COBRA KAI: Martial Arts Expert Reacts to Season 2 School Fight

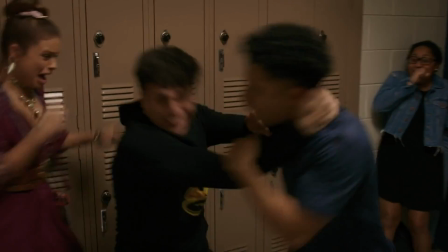4:05 They brought in like the pro choreographers, so they got like 2 guys who were just like really good at fighting to do a little fighting bit, and then they went into the next scene. But it just looked really good. I mean, they gave him they gave Hawk one of those guys to fight against, and they just kind of, it's just like these little like they threw in little like supplements of like good choreography here and there.
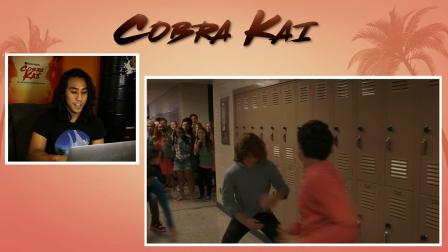4:32 Yeah. Ooh. See right there, you can see those, like the Robbie and Miguel, they're like swinging at each other, and it doesn't look too bad.
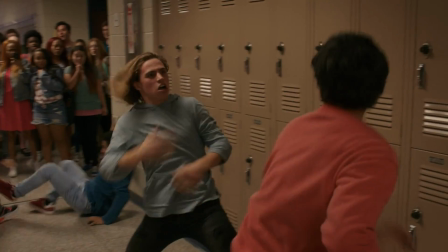4:42 You can tell that they're both used to like at least using their arm and swinging. They're not just like sticking out their arms, kind of like the girls are a little bit.
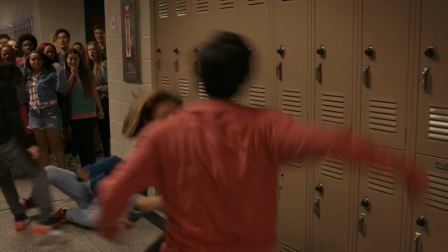4:50 They're more using their shoulder and like their upper body and everything. You can't fake something that you're not used to.
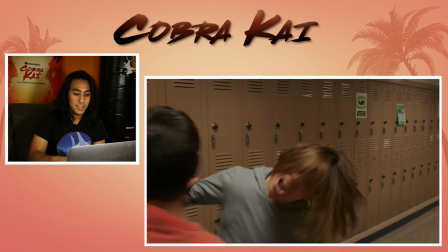honestly, what makes a good fight scene too is like, yes, the person who is dishing out the beating it has to look like a good punch or a good kick or something. But the person who's getting hit has to sell it. So you can have the best punch ever, but if the person getting hit is just like, then your punch is not going to look strong, even though you did everything right.
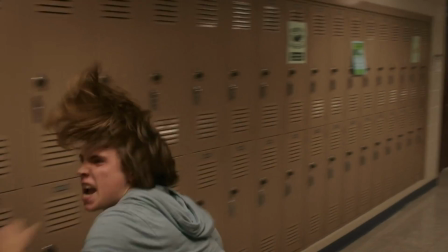5:23 So like these two are just really good at expressing that they got hit. You know, they're in the moment.
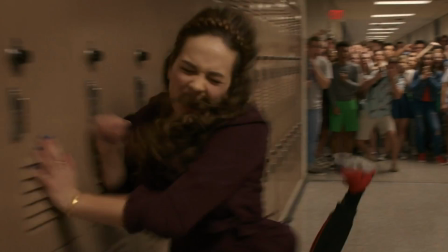5:28 They're like focused on the fight. The hit comes in when they're not expecting it, and it looks like it really shakes them. Like their head turns and and like their face like crunches up, and they're really selling it. So good work on them. All right. Okay, so the way she winded up just now, obviously you never do that in a real fight, because if you wind up that much, the person will see it coming and then they can just block or dodge or whatever. But for choreo, it also looks too slow. Like she's really taking a long time to wind up and she's going out. And then, so it doesn't make the choreo look quick and exciting. It kind of makes it seem like you're waiting for the next punch to come out. The little push, you could tell when she pushed her, the actress was already falling back. Like she acted too early, so like her fingers like barely give it a push and she falls back like, you pushed me. That roll was pretty good actually. That was not bad. Yeah, you can see there they cut mid-kick because she doesn't have good kicks. So to complete the second half of the kick, they use a separate shot. Like she was turning around and sticking her foot out.
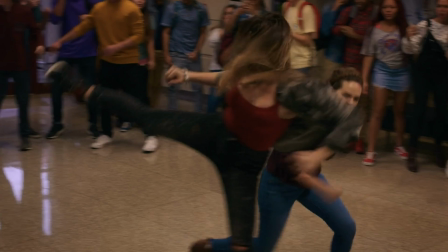6:53 And then right as the foot is extending, it cuts to another angle where her foot's like already extending out because they probably took away the turn. Like she's probably not good at turning and kicking. So they just used a shot where she just like stood there and she kicked and they put it together to make it look like one kick. I know their tricks. I've done that before. Oy. You can tell these guys are the professionals because when you watch the way they do everything,
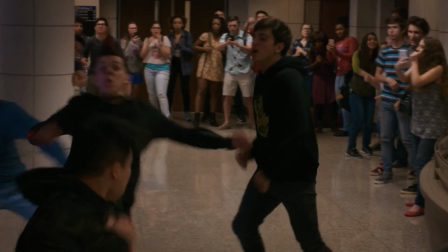7:20 it's just really powerful, really clean, takes like a second to do it, and it's exciting.
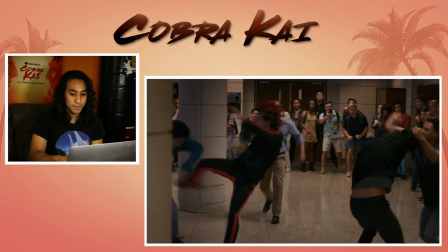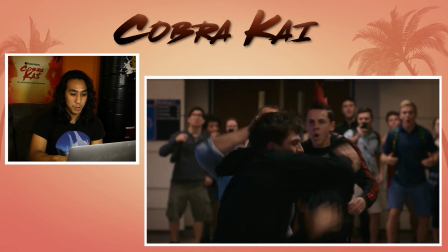7:31 Whoosh.
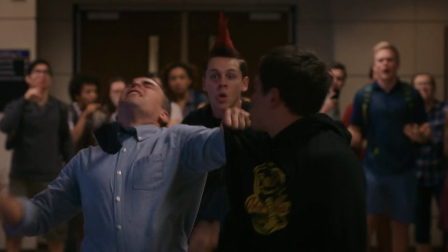7:33 Right there, clean, bam, powerful elbow, hand goes right in to hook that arm, and then boom, the throw just comes in right away. It's like, it's just like, those guys are pros. I wonder if that teacher, who was the actor, was the actual stunt person, because you never see him before that, so you know he's not like a main role. And then he does that fall like really gracefully, or not gracefully, but like he sells that fall really well. So I guess they just got the most teacherish looking stunt guy to play him for a second.
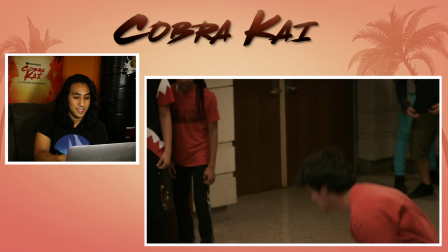8:04 But yeah, no, it looked good. Good throw. Yeah, see, every single kick that Tori does, it's like waist level.